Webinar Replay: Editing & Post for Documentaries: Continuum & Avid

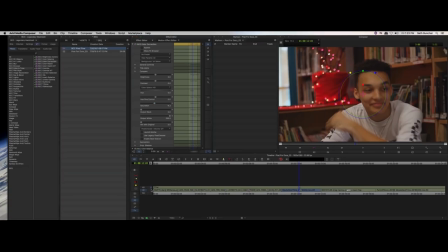20:40 And so I'm pretty happy with this shot. You know, the one thing that I'm not totally in love with is that it's, you know, we've got this, the whole shot is a little bit out of focus.
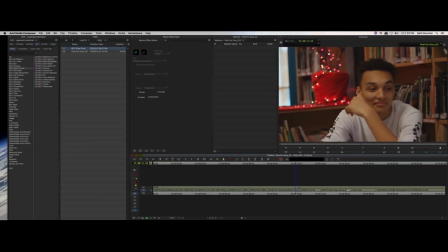20:55 I'd like to, you know, in the documentary world where production doesn't always have a ton of time to set up, you know, it's up to us as finishing editors and colorists to sometimes tell a story, right? So in this case, I think what I'd like to do is I'd like to sharpen the image. I only want to sharpen my subject.
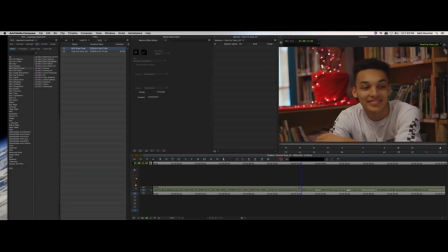21:13 That would really, I think, attract the eye to him and away from all of these bright lights and colorful colors in the background. So I'm going to go back to my image restoration tab, and I'm going to drop a magic sharp on top.
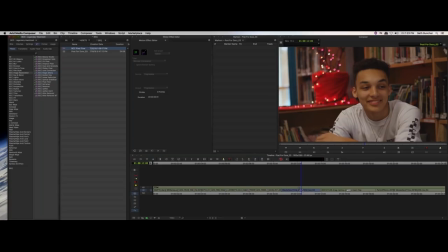21:28 Again, I'm going to hold down the Alt key so that I'm throwing this on higher up in my nest, right? So my previous effects were not deleted. They're just, you know, inside of here, right?
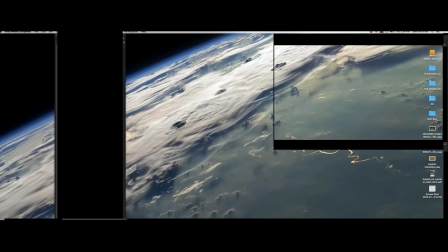21:42 And I'm going to go into effects mode. And,
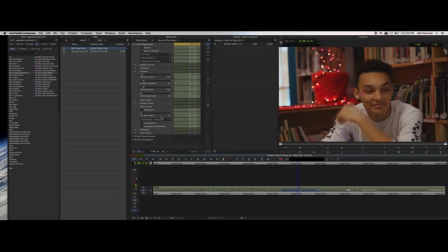21:48 you know, there's a few ways I could do this. I could do this using Pixel Chooser. I think in this case, the easiest way is to launch Mocha.
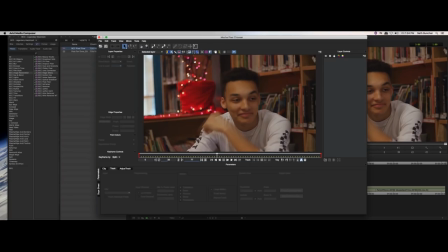21:59 So I'm not a Mocha expert, but I can do some simple stuff in here. So like this. So I think what we're going to do here is we're going to create an X-spline layer.
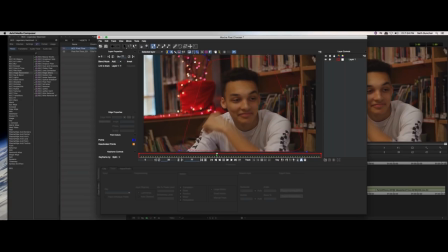22:12 Okay. We do not need this to be, because for the purposes of what we're doing right now, we do not need this to be anywhere near perfect. Okay. And we'll track it forward in case there's any movement.
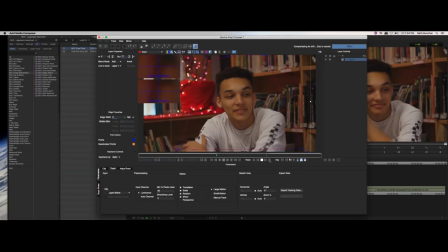22:31 Okay. Doesn't appear that there's a lot of movement. He's moving a little bit, but not a ton. For the purposes of what we're doing, we a very loose kind of power window is all we really need, right?
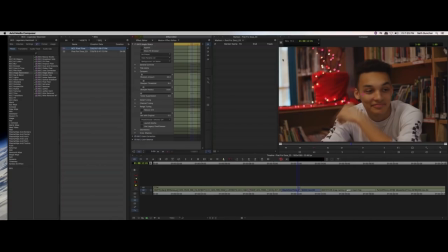22:43 So I will exit. I'm happy with that motion track. Let's see what we've got.
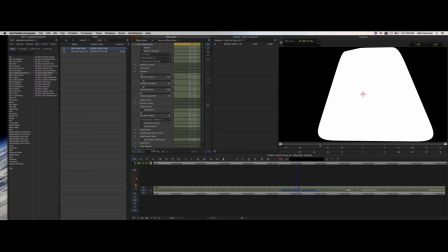22:48 If I go and look at my mask mat, okay. It's doing exactly kind of what I hoped it would doing. I'm pretty satisfied with that track. But I do want to feather the edges substantially.
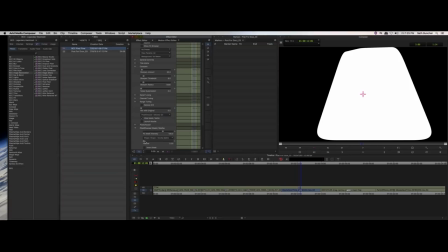23:04 And that is right here. Okay. So let's turn off our mask mat.
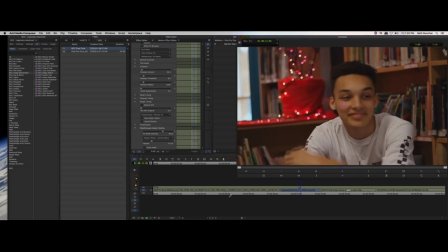23:15 And so I know the screen is a little bit small, but hopefully what you can see is, actually let's render this.
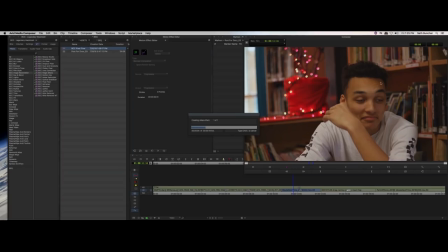23:25 Okay, so hopefully what you can see is that we've got a sharpening effect on our subject to attract the viewer's attention to him, and the rest is just a little bit out of focus, which is nice. So it's still pretty.
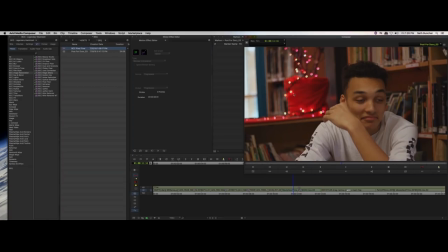23:39 I still like it. It's colorful and beautiful. I like the lights, but we are attracting the viewer's attention to our subject's eyes. And if I hit play here. I'm pretty satisfied with how that came out.
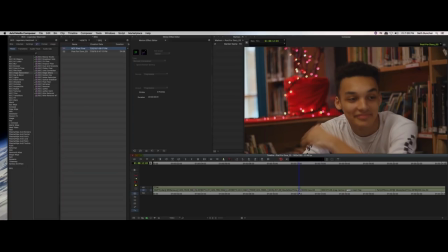23:55 Maybe I would bump up the sharpening a little bit more. But I'm relatively satisfied with that. So using the BCC video scopes, I was able to see the problem, fixed it
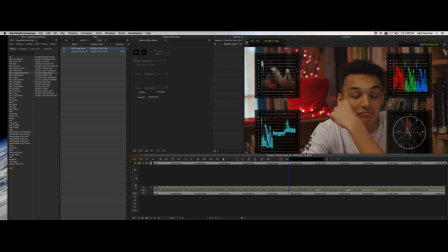24:11 based on what I found, and then did some creative work where I'm attracting the viewer's attention to his face. These are exactly the kinds of things that we do in the doc world all the time.
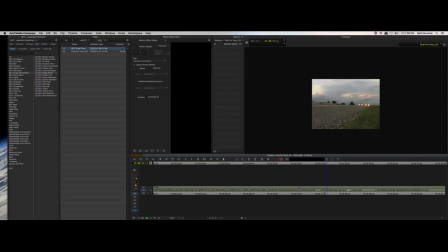24:25 So I've got another thing that we do in the doc world all the time is we're getting assets from all over, from telephones, sometimes held in portrait mode. We're getting stock footage.